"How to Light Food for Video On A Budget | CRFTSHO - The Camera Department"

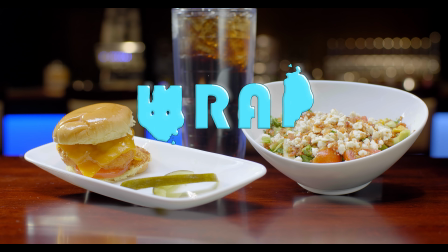0:00 everybody, today on the camera department, how to light food like this.
Why you so salty?
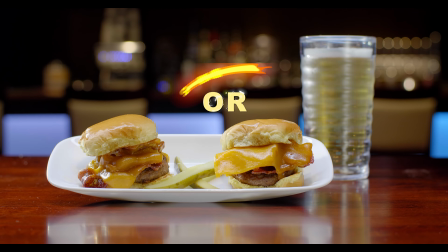0:07 I'll still take a bite. Okay, we can take my Lambo.
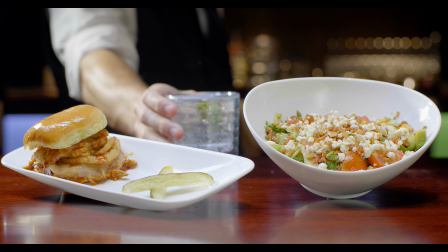0:12 I'll put on a tight show. You sure you can handle? We be faster than Django. Take you on a ride.
Very simply, very efficiently, very easily. Even so easy that Jeff and I can do it. You can also even do it with a light bulb, a single light bulb. We chose LED daylight, but we didn't actually use this light bulb. But it's easy, I promise. Jeff and I did it, and it's easy. We're stupid. You can do it. No. Yes, you can. Don't say no. Here's what we did. All right, so you've probably figured out no live stream today, no live show, so we're just giving you this video. Jeff and I had to pay our rent, and we happen to be in a building where there's a restaurant, and the restaurant owner also owns the building. He also owns a movie theater. So we got tasked with shooting some lunch promos.
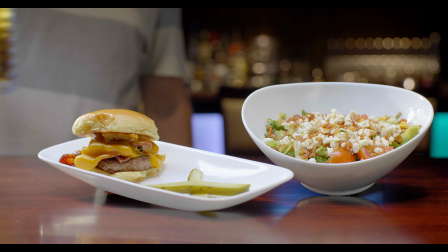1:08 So basically he wants to drive a little more traffic in for his lunch business, blah, blah, blah. That's what you guys have seen.
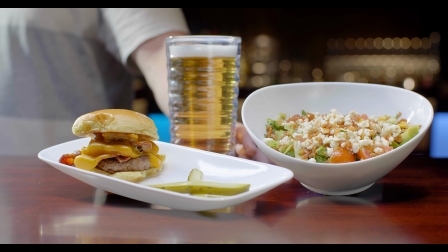1:13 That's what this footage here is. When you get through after you take the picture? Well, here's the reality of it. After a while, our fingers have been all up in this business a good bit. So if you don't mind. No. Yeah, that's a good point. So how we went about that is I have a very high-tech, very well-developed,
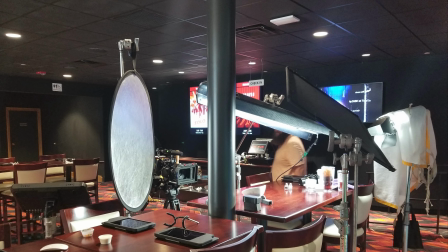1:33 fancy graphinator chart matrix compositized footage. It's a still photo from my cell phone that I threw some shitty graphics on. And I just wanted to kind of go over how we put things together because I think it's kind of important when you consider that.
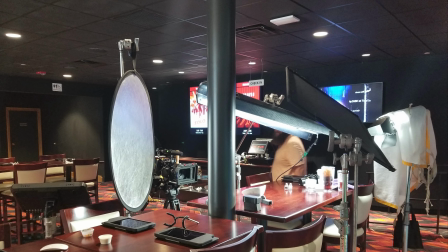1:48 It's a very simple concept. As I said earlier, you can use just a simple light bulb if you have enough output. In our case, we were using a Kino. We used our Hive light, which was daylight balanced, and then we just used a reflector. So we had 3 pieces of lighting gear, and then we had 1 piece of grip gear, which was a flag.
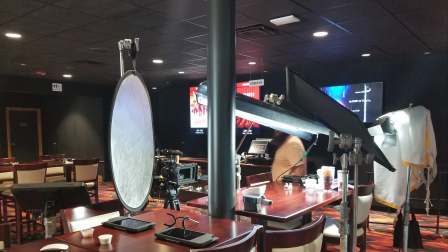2:06 And you can do this multiple ways. So the restaurant was still open, which meant the lights had to stay on, which meant we didn't have full control. And I personally think food looks better in daylight, in natural light, if you will,
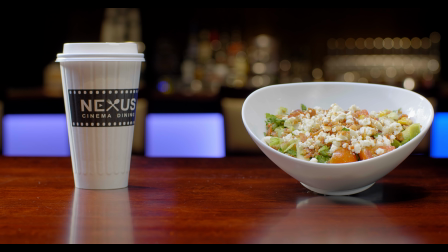2:18 than it does in tungsten light, which is light bulb light, normal light bulb light. We use daylight bulbs in most of our stuff. So looking at this, what we kind of have here is, as you can see, we start out with what I'm going to call a key backlight. And the reason I say it's a key backlight is because really I think food looks really nice backlit,
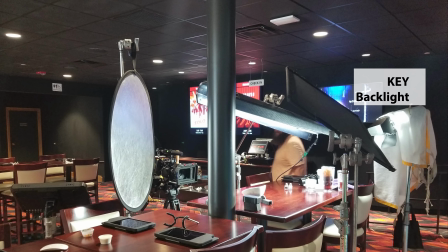2:36 especially if it hits a reflector and that just kind of kicks back a little kiss on top of it.
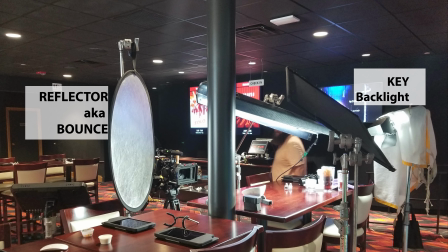2:41 It just kind of gives it a little more of a kind of a special glow to it. It makes it feel a little more fancy, right, than it really is, because this is really simple food in this case.
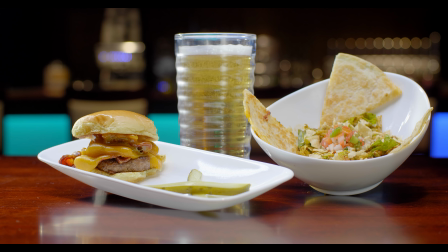2:50 So we wanted to make it feel fancy, and one of the ways we did that was with this key backlight.
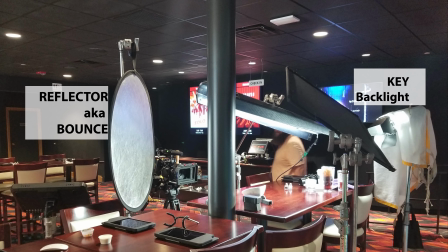2:55 We just had a silk laying over the top of it. At some point we pulled the silk back and just shot straight into the reflector. It drapes across the food, it hits a reflector, you bring the reflector or a bounce, either way, and that brings a nice little glow back into it.
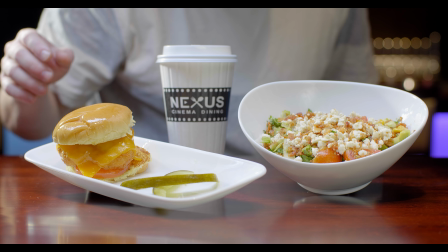3:07 Just a very soft, diffused light, and that's what we want with food, as much diffused light as possible.
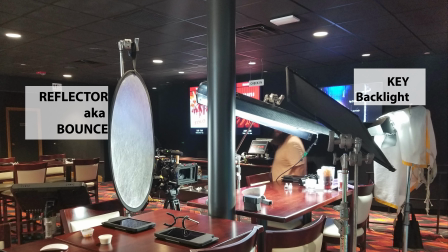3:12 If it's hitting the edge of the plate, fine, it gives you a little rim if it's hard light, but you really want the food itself to be diffused.
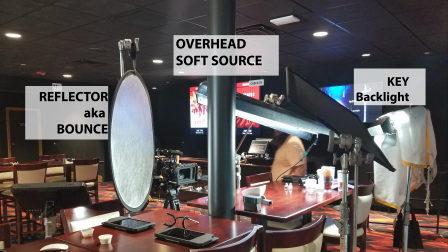3:17 So then the next component we bring in is we brought in an overhead, which is where I would say bring in a very soft source. In our case, again, we're using a Kino,
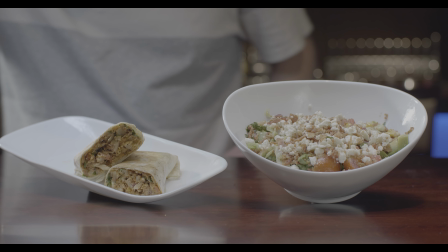3:25 but you can do poor man's Kinos by just getting some daylight bulbs from your local Home Depot and hooking them up to one of those like garage type lamps that you can just buy very cheap.
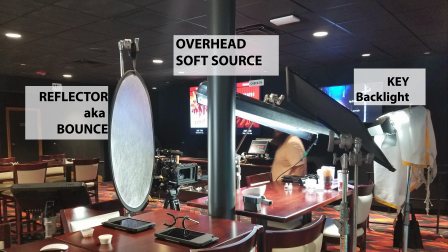3:33 Or you can use an LED strip or whatever you got to do, but just want some really soft diffused light. Now I did have the Louvier or the egg crate inside of that just to kind of direct the light downward just a bit.
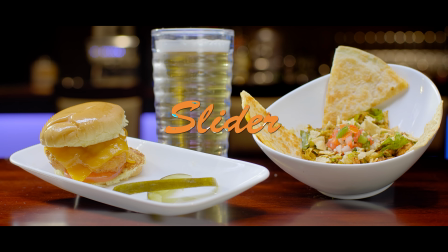3:45 And to give us enough chutzpah to do what we wanted to do, which was also finish this for 4K DCI.
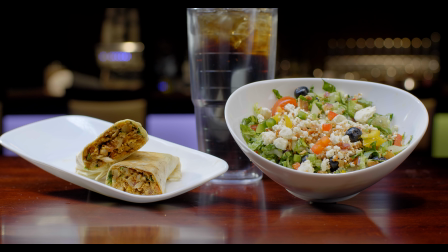3:51 We had to finish it to put it into a movie theater. Looks great on the web, looks great in the theater. Jeff has graded it in HDR. I'll post a link somewhere maybe. But the HDR is even more punchy and more poppy. It's amazingly powerful, good looking stuff. So we have that overhead soft source over the food.